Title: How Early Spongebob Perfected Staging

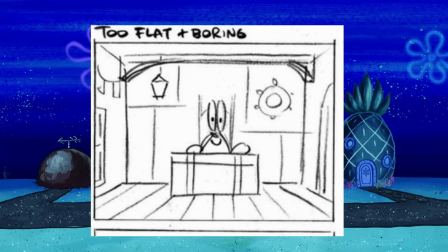Matter of fact, I'm sure many of you recognize the framing on the top left of Krabs as
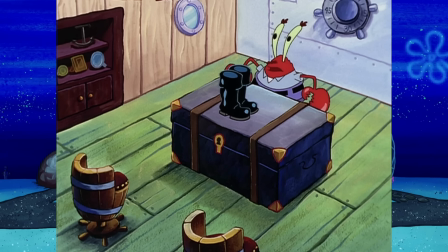pretty much that exactly has been in the show before, but I think SpongeBob's first season is just really good at switching up.
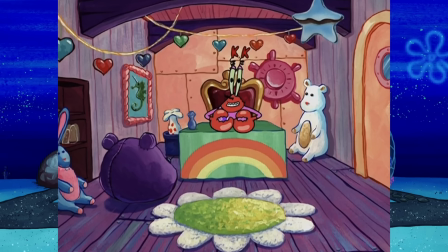Like, this is a view that you get in SpongeBob, but it's not the only view you get.
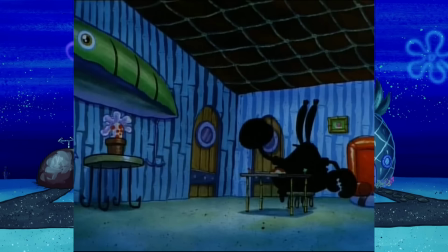Huh? Who's there? Come on, SpongeBob.
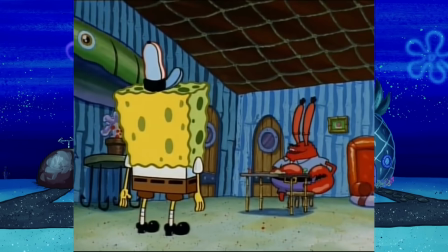One more game. I can smell the treasure. Mr. Krabs, it's late.
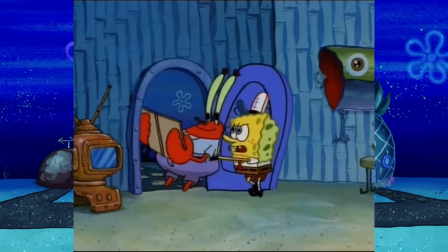Go to bed.
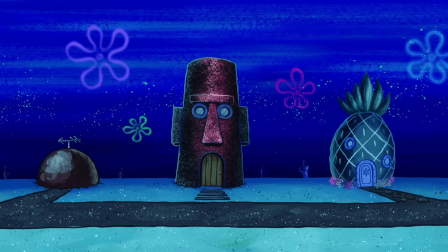In the Season 1 episode Squidward the Unfriendly Ghost, there is another example of some very interesting staging inside of Squidward's house.
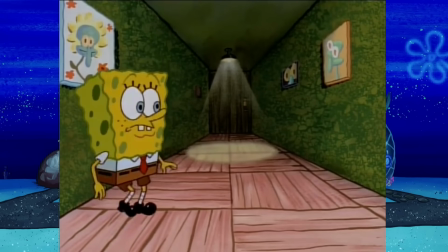Patrick, are you ready for this? Yes? Okay, let's go. Patrick, are you coming?
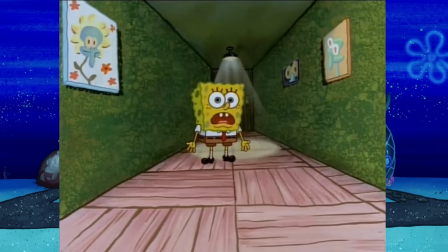Yes? Patrick, it's this way. Where? Here. Oh!
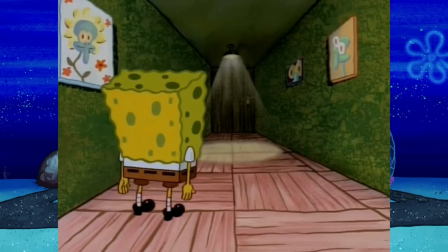This just makes the scene feel a lot more three-dimensional and a lot less flat than what it would have looked like otherwise.
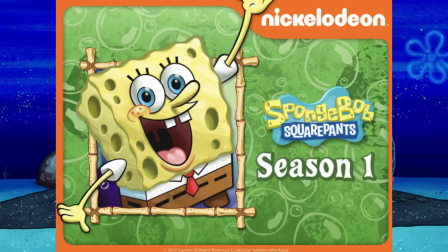And it can be found in every early episode.
Hurry up with those chairs, SpongeBob.
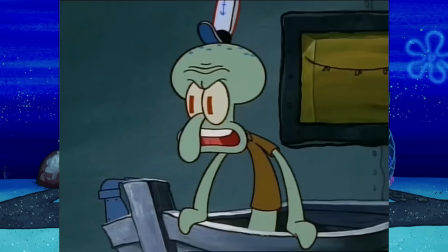It's after closing, and I'd like to go home.
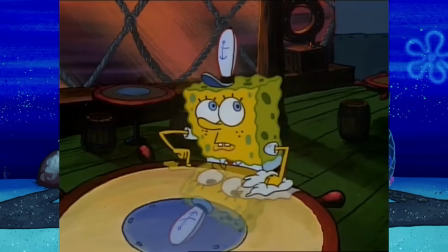I got it!
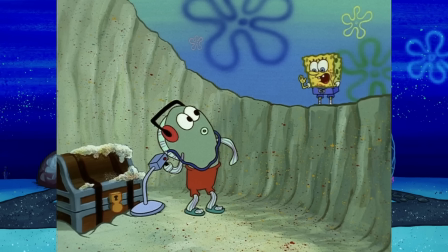By allowing themselves to have fun with the staging and not make everything look samey, it really adds to the immersion of these early episodes.
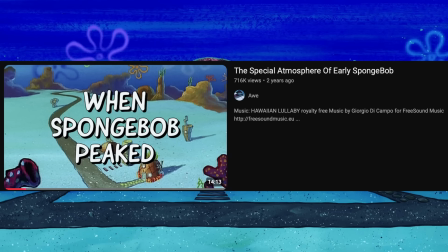I've talked before about how Season 1's atmosphere and underwater
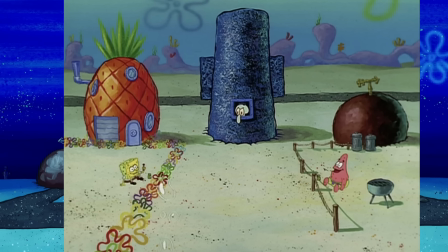atmosphere more specifically really makes you feel like you are right there with the characters,
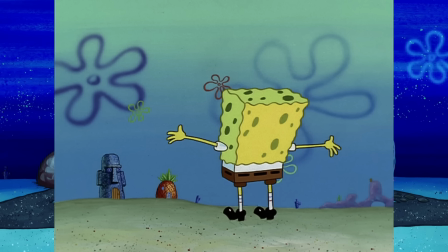and this goes very well together with the staging in my opinion.
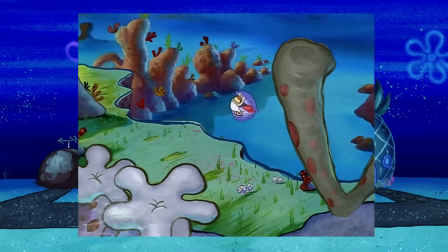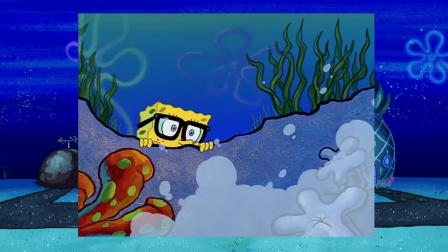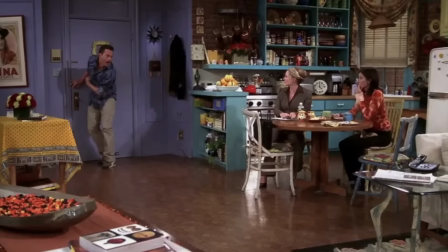Like, instead of the more sitcom-like look and feel you could get from other animated shows
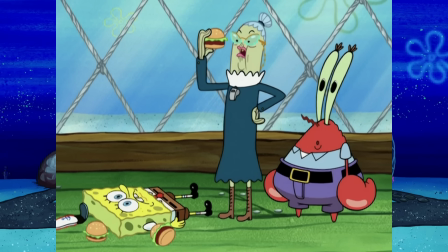and even some later Spongebob episodes with the same angles, here it just looks so three-dimensional even though the show is two-dimensional,
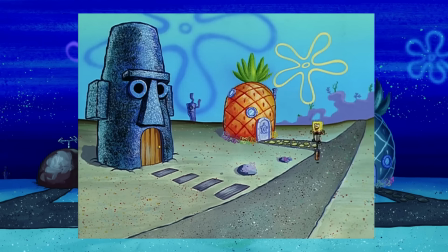like it's 2D animated.
I'm ready. Squidward! Squidward!
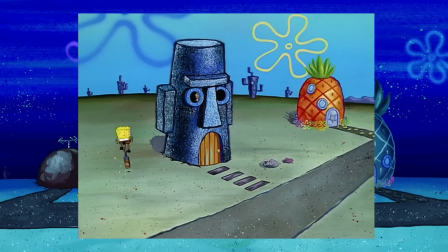What? I'm ready, Squidward! Ready to move? No, I'm ready to pass my boating test!
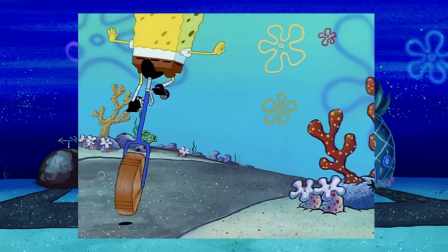I'm ready, I'm ready!
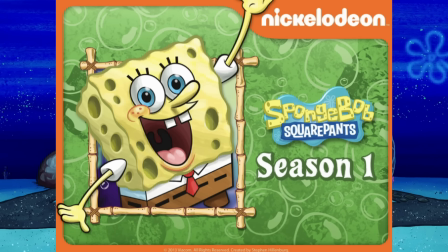Again, this isn't a sitcom or even a live-action show at all, like there's no camera, but if you imagine there is, like your Alex Bale,
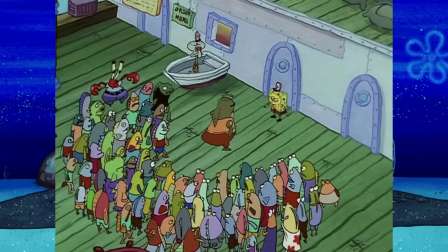you can really see them putting this imaginary camera like higher up or lower
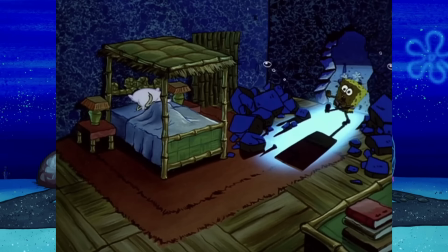down or in the corners to just make the viewer like feel a lot more
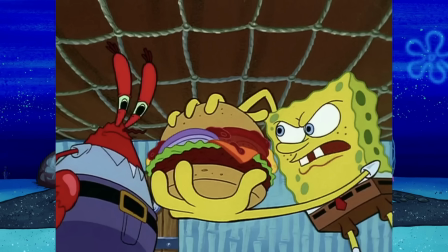immersed into the show, into the scene.
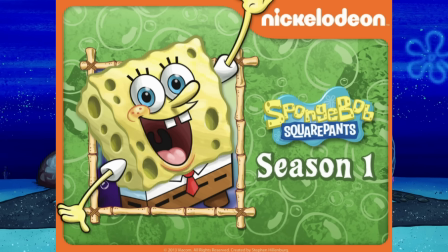This is also a reason that Season 1 often is extra important for my lore videos.
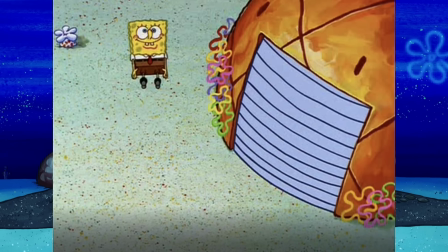Not only because it is often the first time something appears,
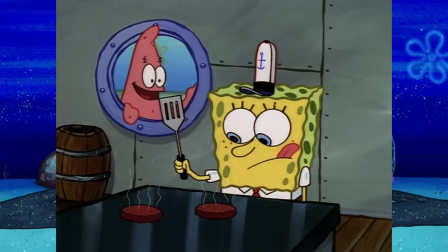but the dynamic staging often gives us different angles of rooms in the show.
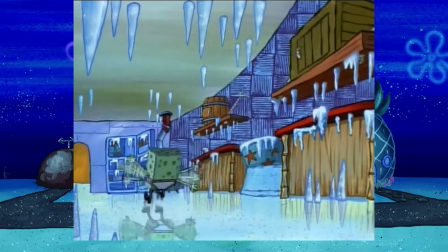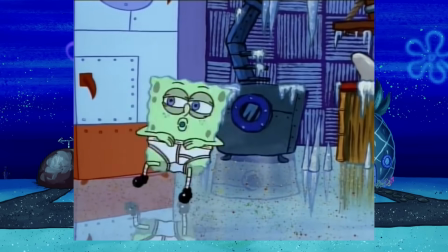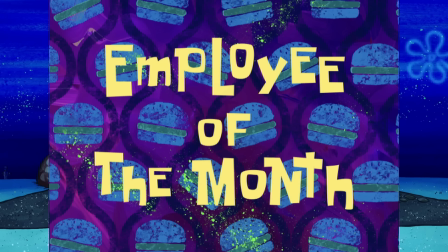Employee of the Month is an episode that has some excellent staging where we get a lot of unusual perspectives.
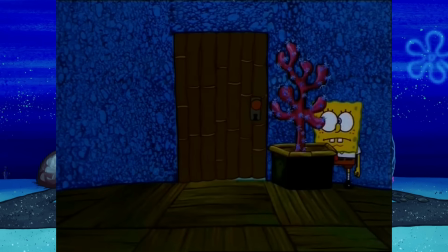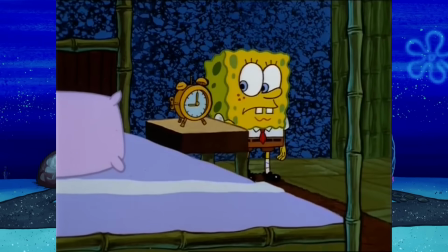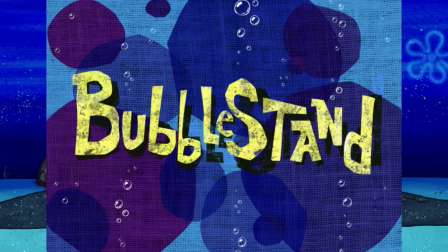Let's compare another Season 1 episode, Bubble Stand.
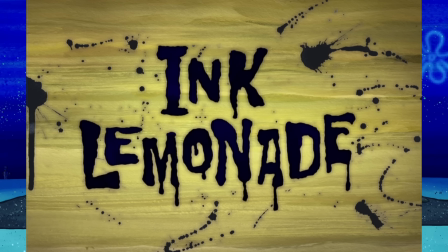Let's compare the staging in Bubble Stand to the staging in the Season 11 episode Ink Lemonade.
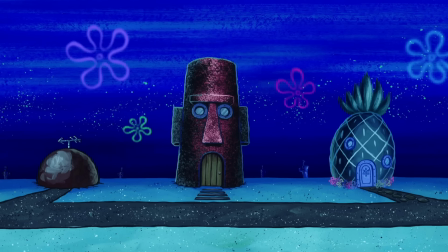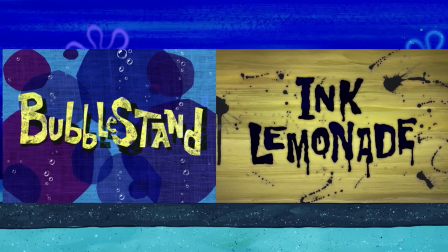Both these episodes use the same setting and almost the exact same spot as well.
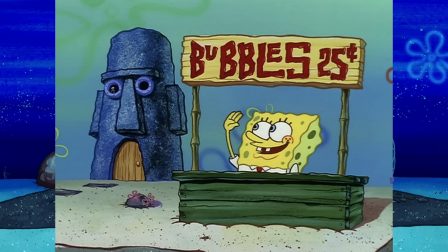In Bubble Stand, SpongeBob builds, a bubble stand next to Squidward's house on SpongeBob's side.
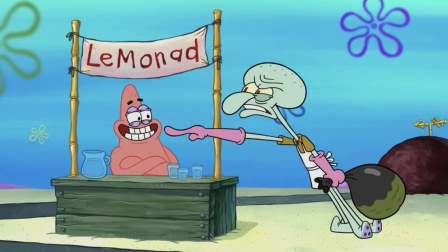And in Ink Lemonade, Patrick builds, I think he just spawns it in, a lemonade stand next to Squidward's house, but on Patrick's side.